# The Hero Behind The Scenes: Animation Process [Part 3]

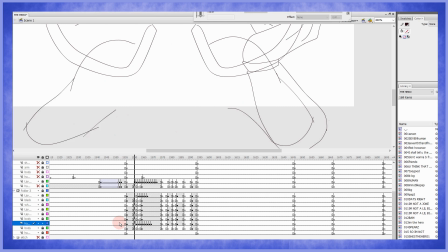[4:27]
mm-hmm
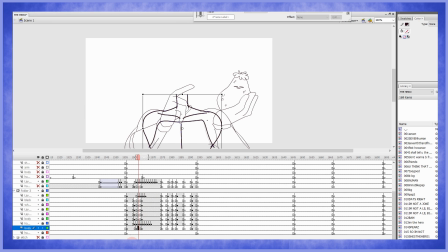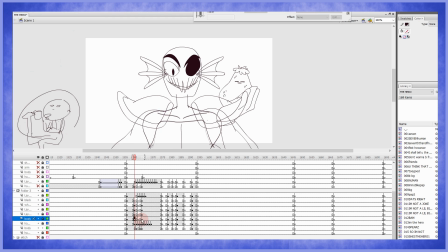[4:44]
So like the middle point is done, let's do the other point here which is supposed to be okay this is the keyframe beginning and
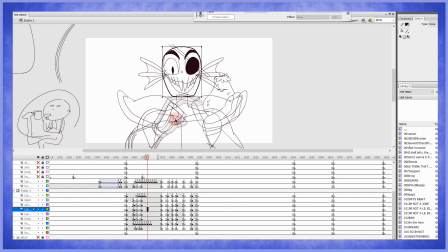[5:00]
let's see like considering this one movement this entire thing here's the beginning here's the end here's a point in the middle and here is going to be the point that's uh higher than than the other like it she's just gonna do
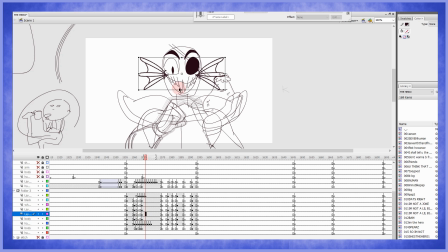[5:17]
this movement so fast she's her head is gonna have to stop mid like her like with the whole this this little example I put
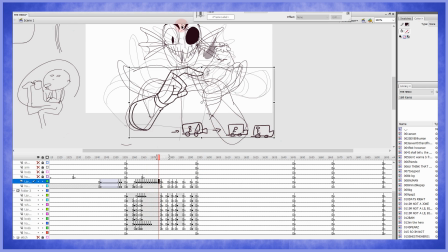[5:26]
here with the car it's like her head is gonna go up after her
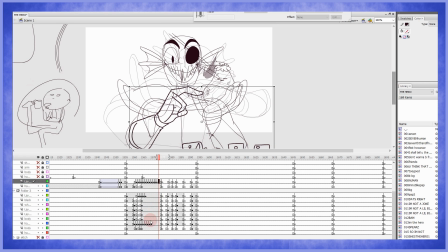[5:31]
entire body goes up and the head is gonna kind of stay there and I don't know how to explain this shit I'm so why why am I doing this okay so this goes a little higher
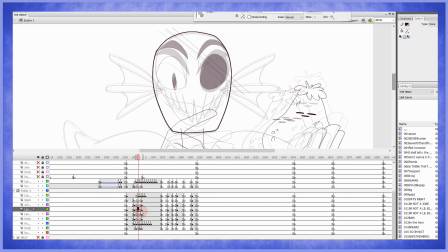[5:44]
uh maybe stretch it out the tiny tiny bits only the necessary and her face that i put here was even happier than that like yeah the
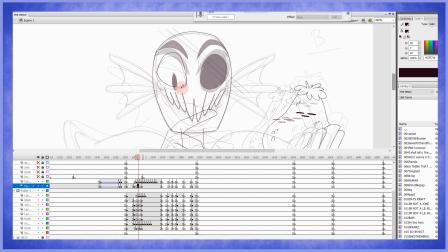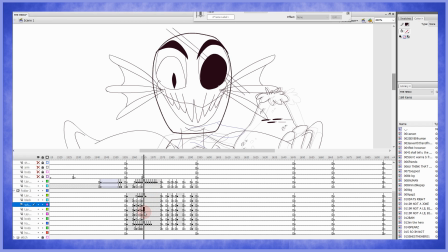[6:08]
eyebrows go actually actually you know what i could i could just cheat and do this I
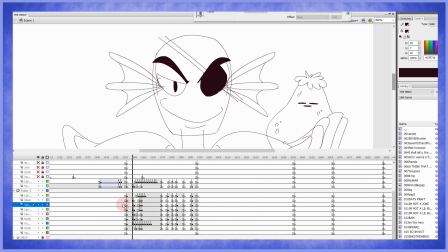[6:23]
guess it see you can't you could get away with this one a few times with other cases but I guess since in this frame the face is so important you gotta do it manually or
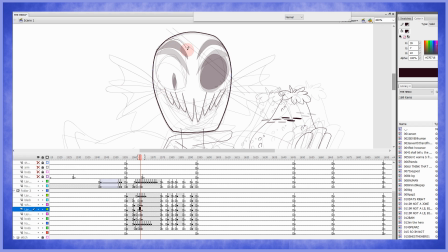[6:39]
else it's not gonna look natural like it really looks like it's stretched out I'm
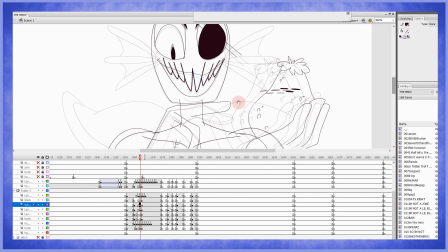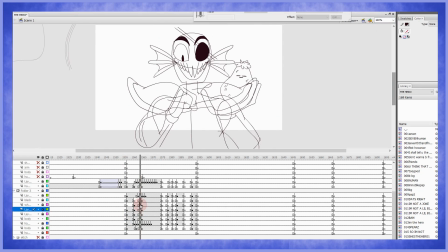thinking on maybe I'm gonna add beside her pointing at the potato she's gonna look at the potato being like kind of
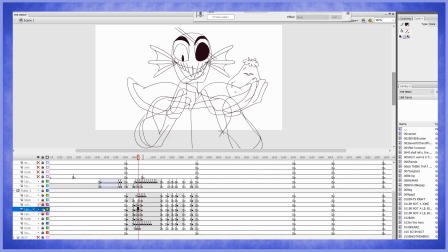[7:24]
inviting you to also look that way this
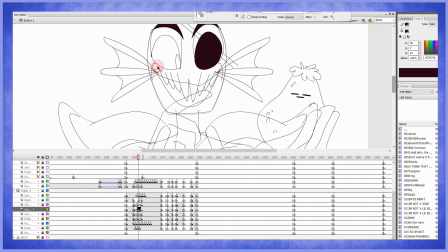[7:30]
reminds me of those things like at school they make you take care of a egg or a little animal I don't know
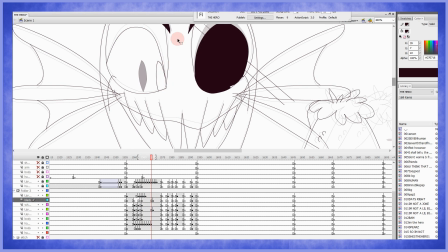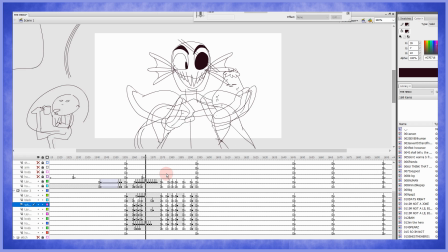[7:55]
hmm she It does make me want to look at the potato instead of her like, yeah, I'll leave it like that for now but if not I'll just...
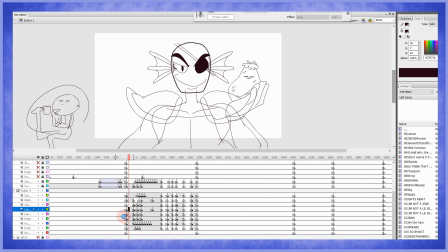[8:11]
Oh yeah, and the ears, the ears, the ears, I'm
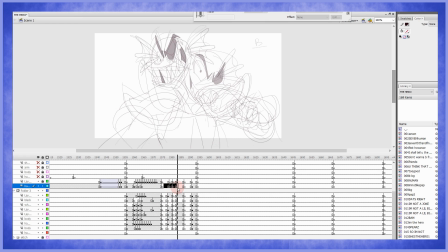not sure what to do with the hand while she's doing that, oh damn it,